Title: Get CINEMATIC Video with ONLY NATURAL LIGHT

I won't even lie, this is a vintage lens, so I pray that it is in focus. Hopefully.
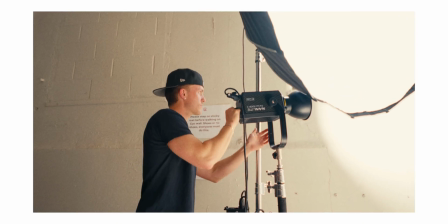0:06 Last week I made a video on how to shoot with artificial light, and I broke down dimension, color, atmosphere, and creative experimentation. So if you haven't already seen it, I definitely recommend checking that one out. But today I'm gonna break down how to shoot cinematic video using only natural light. This video will be broken down into 5 sections: shadow side, time of day, weather, flares, and authenticity. And make sure you stay until the end, because I would say that authenticity is one of the more important aspects of shooting with only natural light. But let's get into it. Number 1 is the shadow side. I won't spend too much time on this one because it is a very common tip, but it is very, very important. So whenever you are shooting video, you want to make sure that you are shooting on the shadow side of your subject.
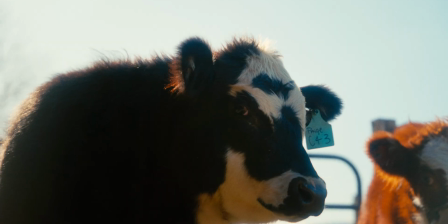0:51 This will allow for more dimension, and it will help your character stand out a little bit.
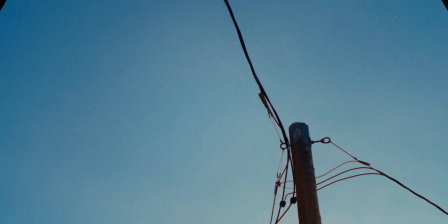0:56 One thing I have learned from shooting with natural light is the light triangle. Sometimes I see people shoot backlit and it is technically correct. However, you are using the sun as your light and it is extremely powerful, so it usually blows out the sky and then ends up tanking the shadows of your subject.
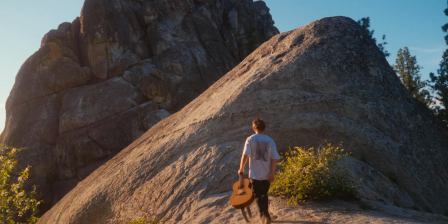1:12 With the light triangle, you can think about it as having the subject in front of your camera and then having the light source to the side or the back side of your subject.
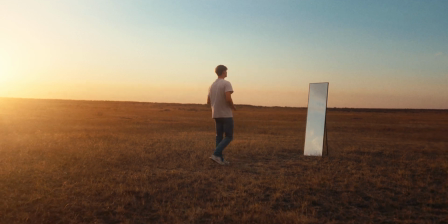1:21 This will allow you to keep a ton of data in the sky and then split the light on your character. There are some times where backlighting will be needed, but usually split lighting your main subject allows for the most amount of play in post as well as the most pleasing image.
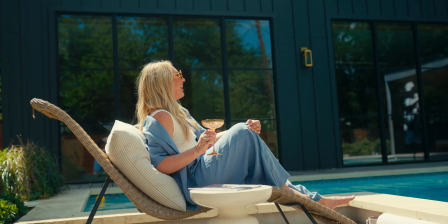1:36 Number 2 is the time of day. Don't be scared of high noon. Everyone always talks about how you should shoot only in golden hour or blue hour, but I feel like I get a lot of really good images during the day as well.
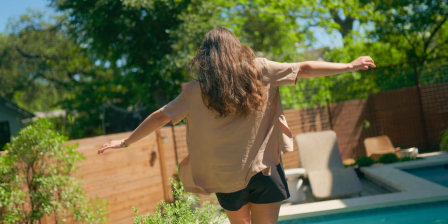1:47 There are a few things that are definitely extremely important if you are going to shoot in the middle of the day.
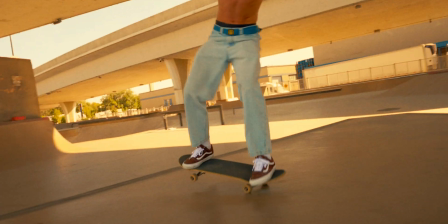1:52 One of them is to find shade for your subject.
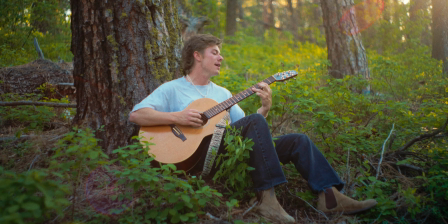1:55 This will allow you to keep the contrast and the color throughout the image and the background, but it will help soften up the harshness on your subject. But let's say you need to shoot a scene during the middle of the day and there is no shade. The biggest thing is to make sure you expose properly.
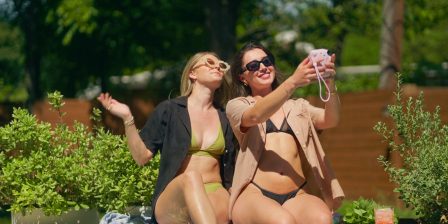2:09 Focus on not clipping any reflections or any of the shine on people's skin.
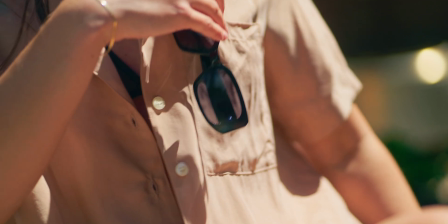2:13 Another thing I kind of realized was I like using lower apertures when I shoot in the sun, because it almost helps soften up the entire image. That way the harsh lines and shadows are equally met with the soft bokeh and the roll-off.
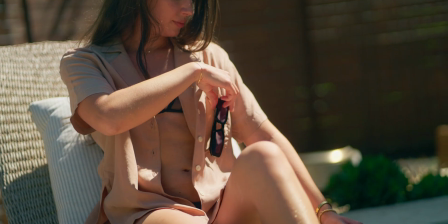2:26 This is definitely something that is more subjective, but I just noticed that I would shoot at 1.4 or 1.8 whenever the subject was outside right in the sun.
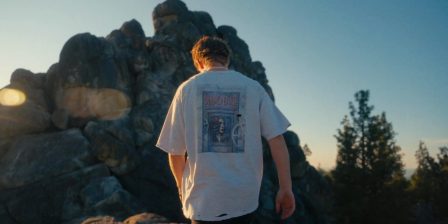2:34 I do recommend shooting in golden hour if you can, because you can use that triangle of light that I mentioned earlier and then really accentuate the subject and the background.
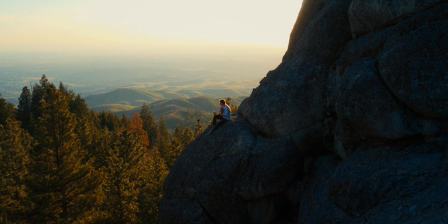2:43 One big thing with shooting at golden hour is just trying to make sure your sky is intact.
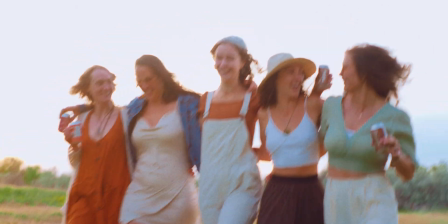2:47 I shot this scene and the shots that were facing the direction of the sunset were just completely blown out, and it really made them look more amateur,
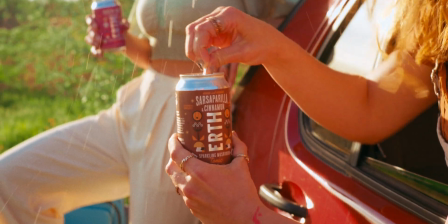2:54 but the ones where I shot on the shadow side with the triangle of light looked so much better and then kept a ton of data in the sky. And lastly, we have blue hour. When shooting at blue hour, you can either do 2 things.
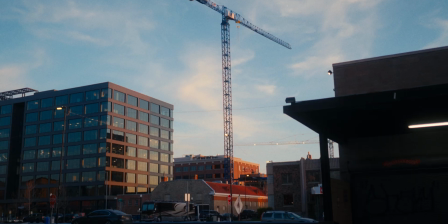3:05 Either shoot towards the sunset or sunrise, or you can shoot with the light facing your subject. They are both super beneficial, but for different reasons.
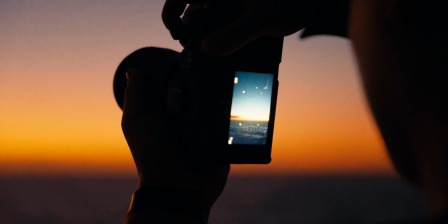3:13 I shot this scene after the sunset, and it allowed me to capture beautiful colors with 0 clipping because the main source of light was already gone.
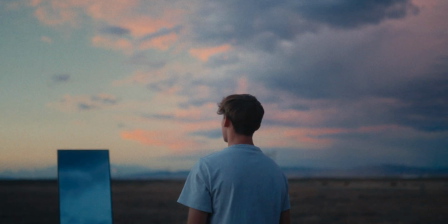3:21 And on the other side of this is shooting with the light. When the sun is below the horizon, you have extremely soft light, so you can shoot with your subject facing it.
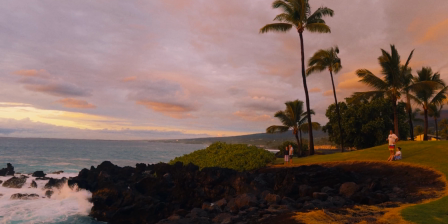3:30 And usually at this time, the sky is beautiful on the opposite end of where the sun just set.
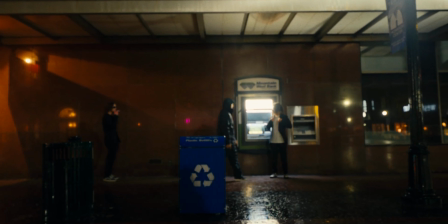3:34 Moving on to tip number 3, we have weather. And I know we cannot control the weather, but if you plan it right, you can use the weather that you do have to help you achieve better shots.
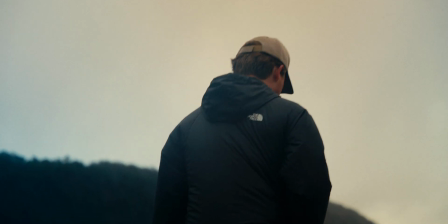3:43 I feel like we all know that with rain and clouds, it's more of a dark and a sad mood, and then with sun,
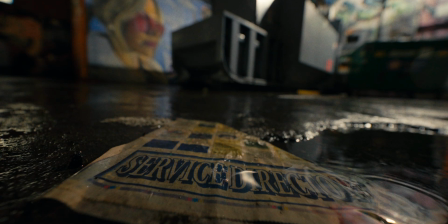3:48 it is more happy and fun, but there are definitely ways that you can use both of these to your advantage. With cloudy skies, they remain extremely similarly lit throughout the entire day, so if you're wanting to do something that stays in the same time frame for this scene, but takes a long time to shoot, then clouds will definitely help mask the movement of time and keep everything consistent.